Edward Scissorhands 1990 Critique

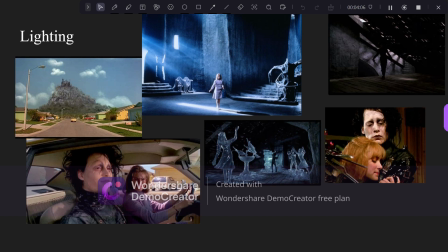4:05 It brings in this blue tint, and blue is always a good color for a film to bring in this fantasy aspect with Edward Scissorhands. We also see a touch of yellow. Yellow can represent happiness among a film.
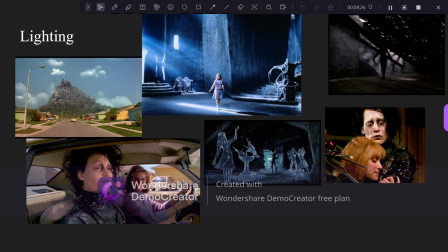4:22 When Edward and Kim are hugging, that brings in the feeling of warmth. And the same way when Peg drives Edward down to the town to her house, it is warm. And the way we see the town is encompassed with yellow and bright colors,
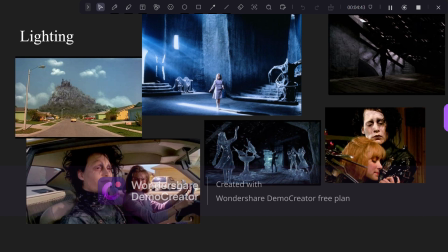4:41 bringing the happiness feeling up more.
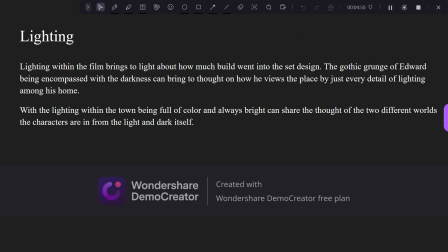4:46 And lighting within the film brings so much how the set build went. The gothic grunge of Edward being encompassed with darkness can can bring to thought on how he views the place by every detail of lighting among his home.
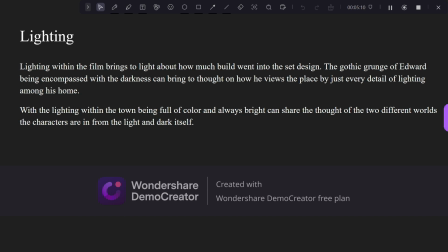5:06 Hence the blue color among the film, which can represent cold and isolated. And then within the film, the town being full of color and always bright, and having the yellow be overshadowed within the film,
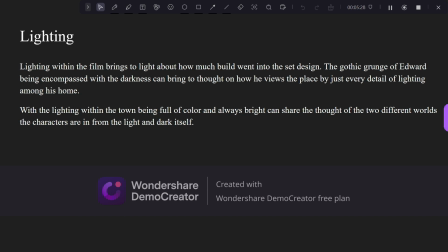5:24 it can be set as two different worlds of dark and light and happiness in itself within this film.
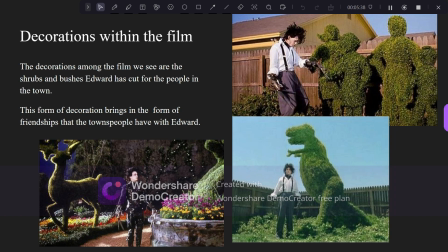5:33 Decorations within the film, we don't see many decorations besides the bushes, the flowers, the way the houses look in the town. The bushes and shrubs that Edward has cut for people in the town, we see them as decoration. We see them as his connection with the people,
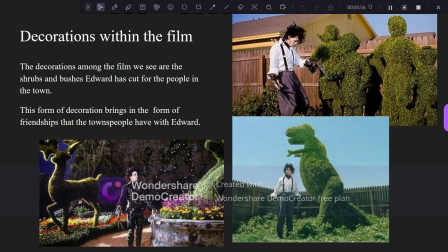5:53 bringing his own self to the people, showing that he can do something for them. This decoration brings in the form of friendship that the townspeople have with Edward.
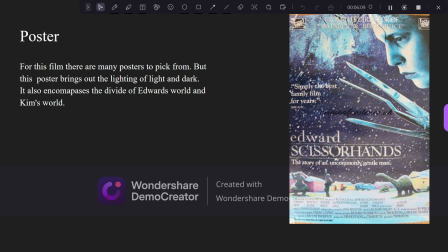6:06 The poster for Edward Scissorhands shares the blue lighting among the film and the yellow lighting within the film.
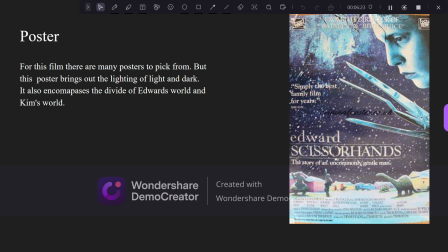6:19 It brings that Edward is overlooking the town and his world is away from the town. And it shows that the Kim's world and Edward's world are separated. So within mise en scene, within Edward Scissorhands,
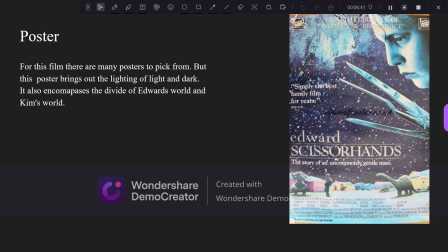6:38 we see it through set design, which we see through the town and the lighting. Lighting brings wonderful processes of set design, and including with the costume and wardrobes, that brings in so much with set design because it's
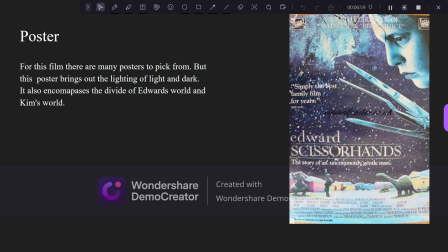6:56 encompassing the characters and bringing to life what we would see on our own, but it brings in this fantasy feeling of love within Kim and Edward's relationships.
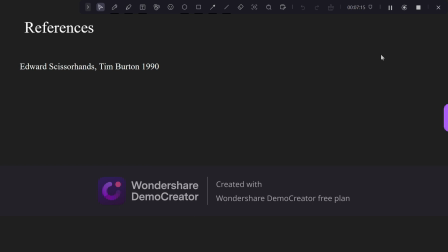7:12 And the reference is Edward Scissorhands, Tim Burton, 1990. Thank you. My name is Zora Alexander, and this is for an intro to film for Shauna Jackson's class.